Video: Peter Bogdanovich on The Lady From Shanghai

I think the trial scene is, again, rather personal to Wells.
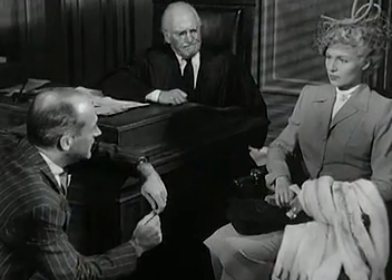(12:28)
He has a real aversion for lawyers.
Didn't you and your husband have an argument about your showing an infatuation for O'Hara?
He hates the authority. There's a general kind of comic tone.
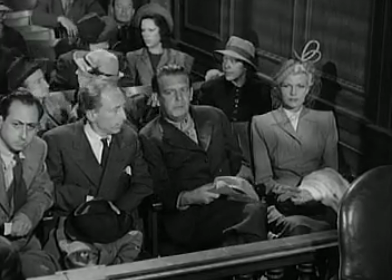(12:41) Hey, what happened? Oh, why should I die down?
But satirical comic tone to the trial sequence,
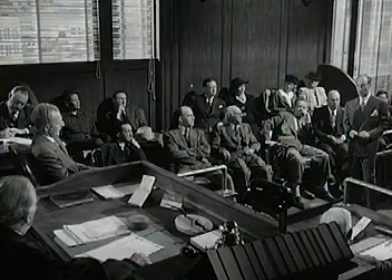(12:49)
which I think reflects Orson's own feeling that a lot of that dramaturgy around trials is fraudulent. The lady from Shanghai has got people sneezing and coughing. Generally, it's sort of out of order. He has Erskine Sanford playing the judge.
The jury is so instructed.
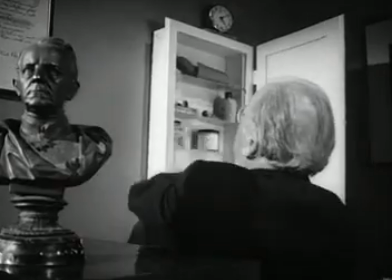(13:08)
Who played the real fuddy-duddy newspaper publisher in Citizen Kane.
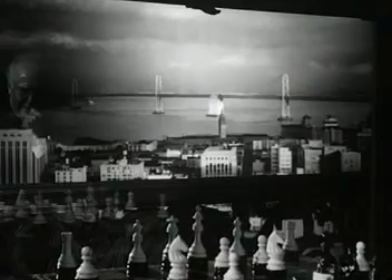(13:12)
He's got a shot of the judge, you know, playing chess. and then it cuts to a high angle of the courtroom.
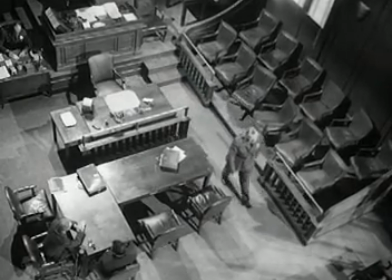(13:20)
And I asked Orson about that juxtaposition and he thought it was on the dangerous edge of symbolism. And of course, it's right there. It is symbolism, the chess game, the courtroom. It's all chess.
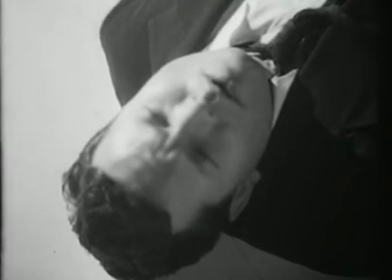(13:32)
It's a game.
Well, I came to in the crazy house.
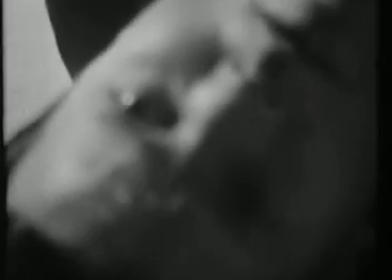(13:39) And for a while there, I thought it was me that was crazy.
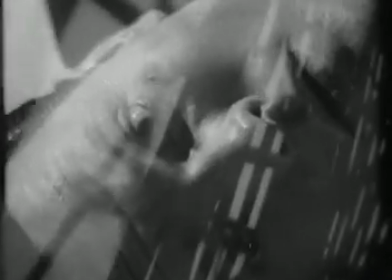(13:44)
Well, the funhouse sequence, I think, is another example of Wellesian bravura.
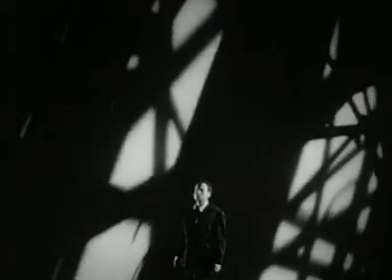(13:50)
Their lives have descended into a kind of funhouse atmosphere, so he puts them in a funhouse.
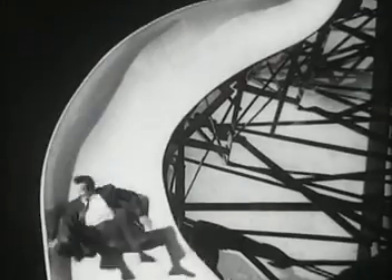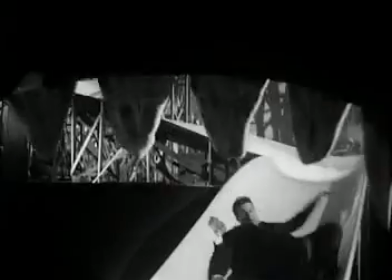(14:03)
It's out of control. It's a protest. Most of that was cut out.
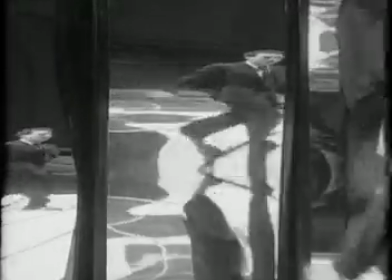(14:07)
What's left is a kind of just an hors d'oeuvre of, you know, based on what the meal was.
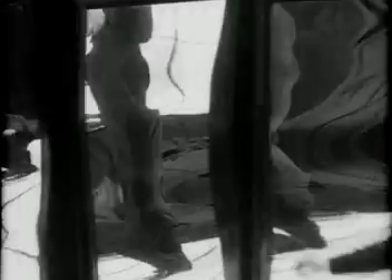(14:13)
Nobody's seen that since those days. He himself painted so much of the sets and actually physically did it himself.
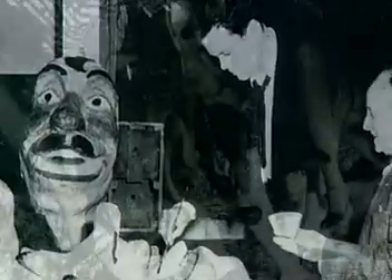(14:23)
He liked to do that. He would get into a certain groove working all night and so on. He liked to get into that.
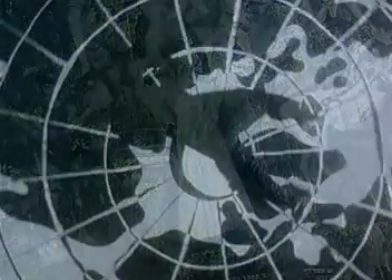(14:28)
Well, he loved to paint, you know. One of the scenes from the Funhouse sequence featured a kind of skeletal dummy,
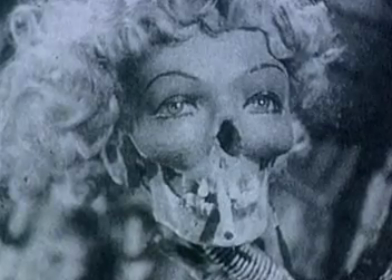(14:37)
a skeletal figure that maybe gives you the impression that it might be some grotesque version of Rita Hayworth. these
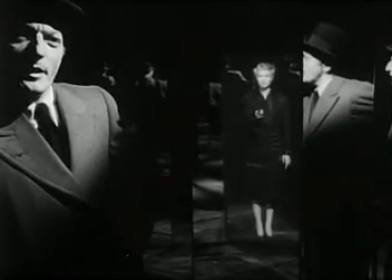(14:45)
mirrors it's difficult to tell you are aiming at me aren't you i'm aiming at you lover
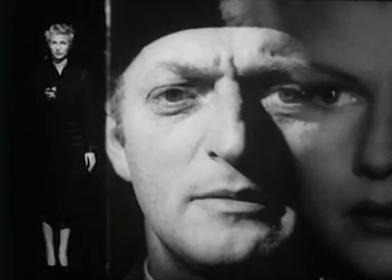(14:53)
of course killing you is killing myself the whole idea of the mirrors i mean it's it's so close to symbolism
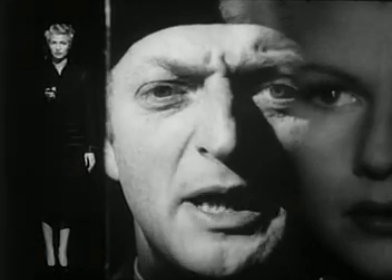(14:58)
that it speaks for itself you know i'm pretty tired of both of us they're
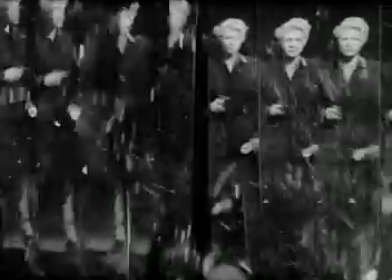(15:07)
shooting each other's images you know which one's the real one they finally do get to the real one by killing each other. It's a very dynamic way of saying what the scene is about.
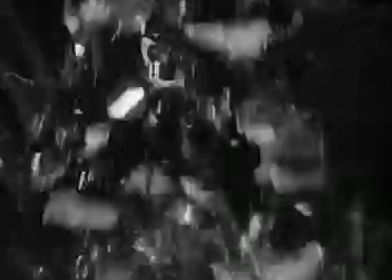(15:17)
The climax of a very kind of theatrical bravura film, a real thriller film. The original cut, or the original rough cut of the picture was two and a half hours. The released version was barely an hour and a half. so you'd say about an hour was cut out of the picture so it's a lot an hour is a lot of film so it's hard to speculate what the movie what orson intended never seen anything like that
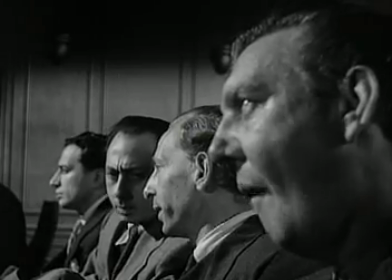(15:48)
before the cuts were based on one or two previews that were held that did not go well you ain't kidding you can sort of hear what the audiences might have said that they don't like the characters that everybody's unlikable, that he's a jerk, she's a bitch. You know, you can imagine.
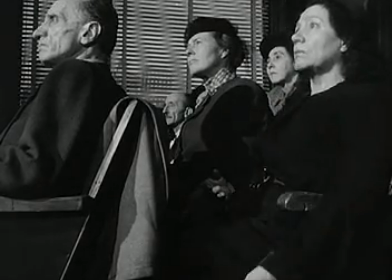(16:05)
It offended the audiences or it didn't work for the audiences, so an editor named Viola Lawrence was brought in and did the chopping. Orson wrote a long memo about what he wanted changed, but none of it was paid attention to.
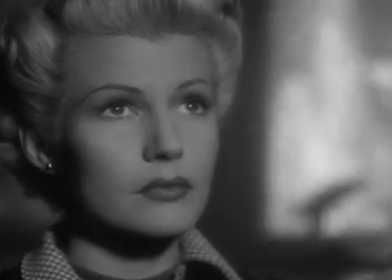(16:19)
So what we're stuck with is a version of the movie that is just an approximation or kind of a tentative. We don't know.